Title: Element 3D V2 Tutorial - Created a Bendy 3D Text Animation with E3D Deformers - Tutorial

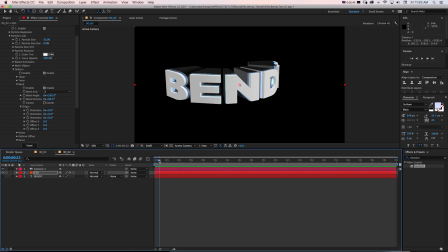So if we have this starting off pulled pretty far back, we could go ahead in time, turn on that stopwatch for bend angle, press U to show keyframes, and then go ahead a couple frames and we'll snap it to the front.
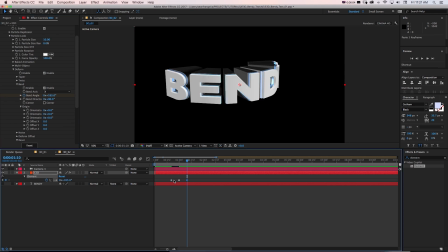Go ahead 10 more frames and we could just copy paste this keyframe so it kind of bounces out.
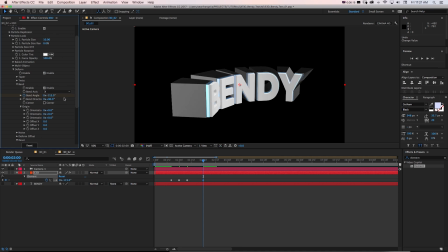And then we'll go ahead 20 and have it bend back towards the front. And then we'll go ahead 1 second by doing shift page down 3 times. And we'll do 0. And that way it'll anticipate and kind of wobble back into place.
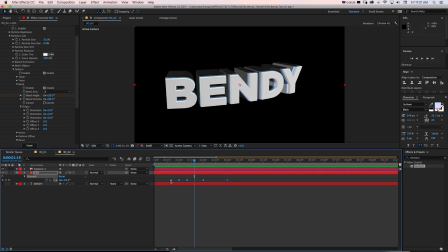Now this is way too jumpy. So what we want to do is select all these, go to keyframe assistant, easy ease.
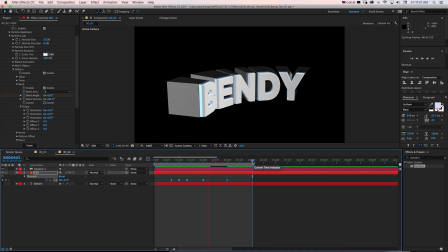That's going to help us a bit with smoothing out our animation. And we could take it even further by selecting all of them and just pulling some of these curves for our motion curves to where it's really snapping that animation
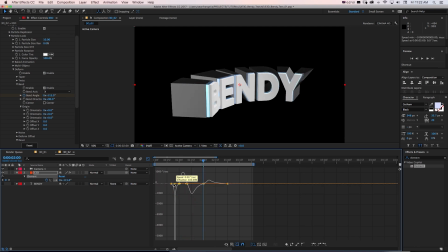and anticipating and following through a bit. And if you want to adjust it, you can zoom in or out just like you can on the timeline.
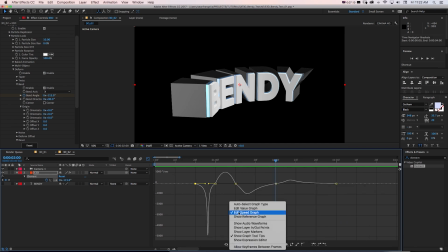Now, this is under edit speed graph. If you want to do edit value graph, you could see this one. It's similar, but might work a little better for our uses to kind of build out this snapping anticipation type thing.
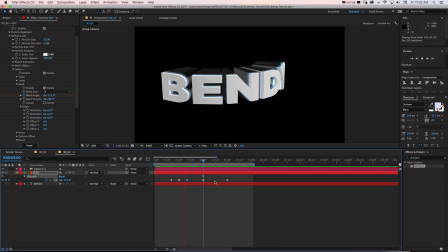So here we have some cool animation on that. We could even just pan our camera around a bit by turning on position and point of interest keyframes,
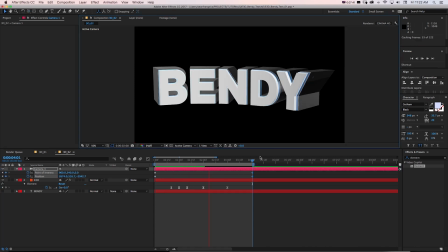just have it moving around. You could do that. You don't have to, but it's a nice little extra effect. Now, what I want to do is add some nice lighting and rendering touches to this, because if we look at our final one,
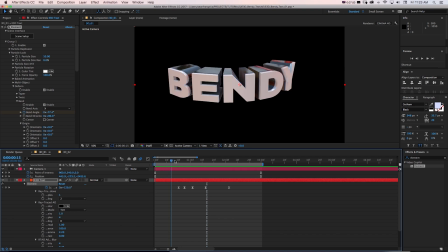we can see we're seeing some ambient occlusion shadows and some really cool reflections moving around on our text.
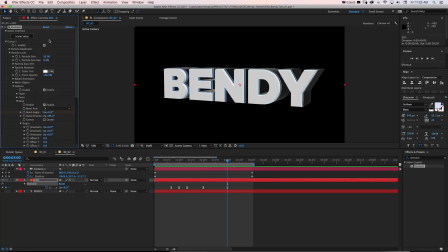So what I'm going to do on my Element 3D layer is go back in our scene setup. And if we turn on environment, we can see it's just this default environment.
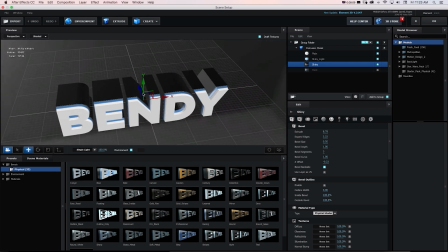And that shiny material is actually pretty reflective, but we're just seeing kind of this black background.
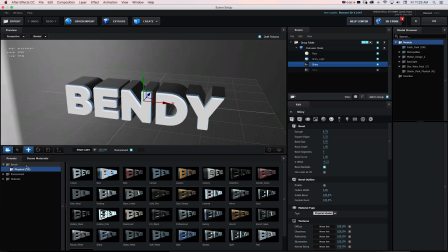What I'm going to do is change that environment. I can do that by going to environment. And for the environment, I'm going to use one of these 360 maps from my 360 environment map pro sets.
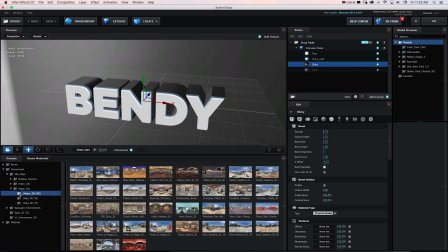These are some really unique environment maps for Element 3D and Cinema 4D. And if we open up this Vegas City option, I have 2K, 4K, and 8K maps of all these different. And so this is one shot all over Las Vegas,
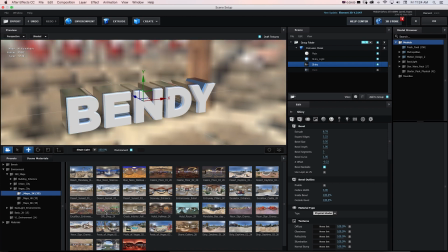so it can be really cool for all sorts of different things and glowy reflections in your materials.
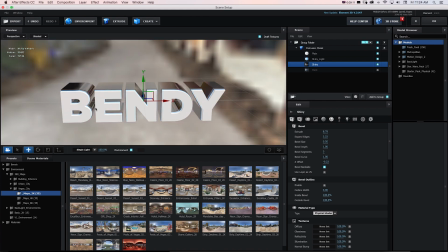That's pretty cool stuff. I really like these neon sign ones. You can kind of see those are some nice bright pinks and greens in the colors.
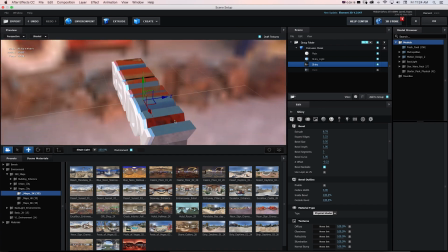And we'll see some really cool reflections bouncing off from that.
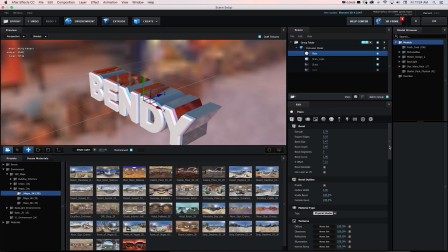And on my materials, I can go to other materials like this front white one and turn up the reflectivity so we see a little bit of that.
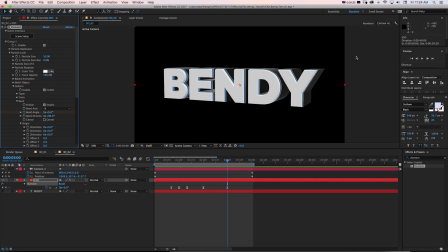And then I'll go to OK and check that out. Look at how that very quickly totally changes what our scene looks like by adjusting our environment map to change our reflections.
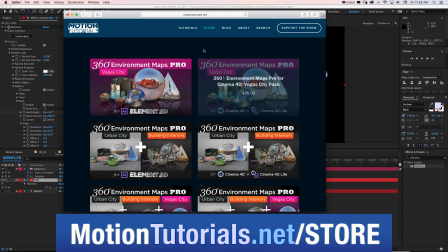Now, if you want to check out 360 Environment Maps Pro for Element 3D, you can find that on my site at motiontutorials.net/store.
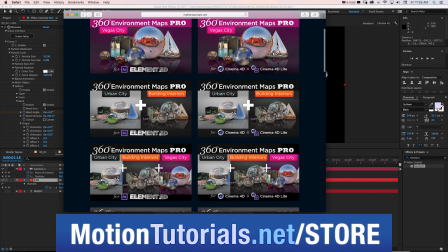I have individual packs for super cheap,
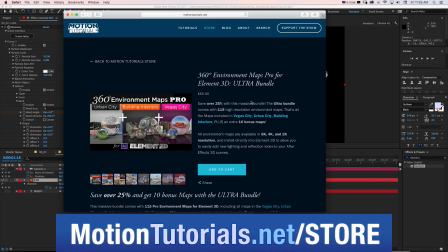and you can also get bundles of multiple packs with bonus maps for use in your Element 3D projects. To do this sort of effect, there's tons of maps. You can get this bundle with all of them in the Ultra Bundle, which comes with
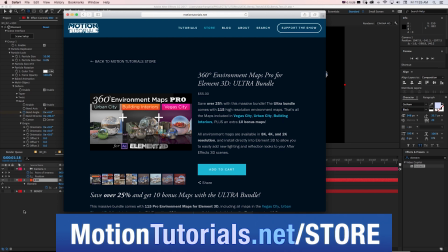115 maps in 2K, 4K, and 8K for your projects.
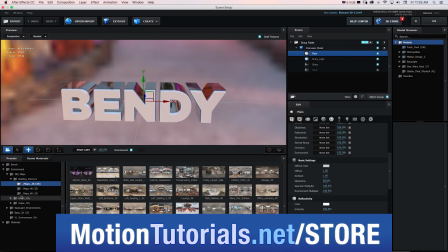So then when you jump into scene setup in Element 3D, you can utilize all these really cool environments and really change the lighting and rendering of
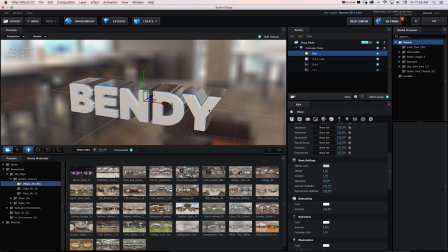your scene and let 360 Environment Maps Pro take care of those details so you can focus on the fun stuff like extruding text and doing the animation.
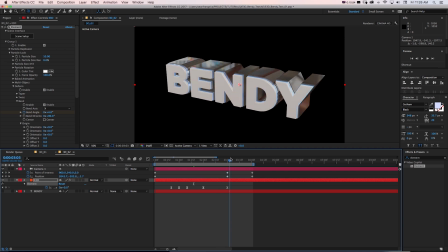Then I'll go to OK, and now we have another totally new look. And if we RAM preview this, we can see that's working really nicely.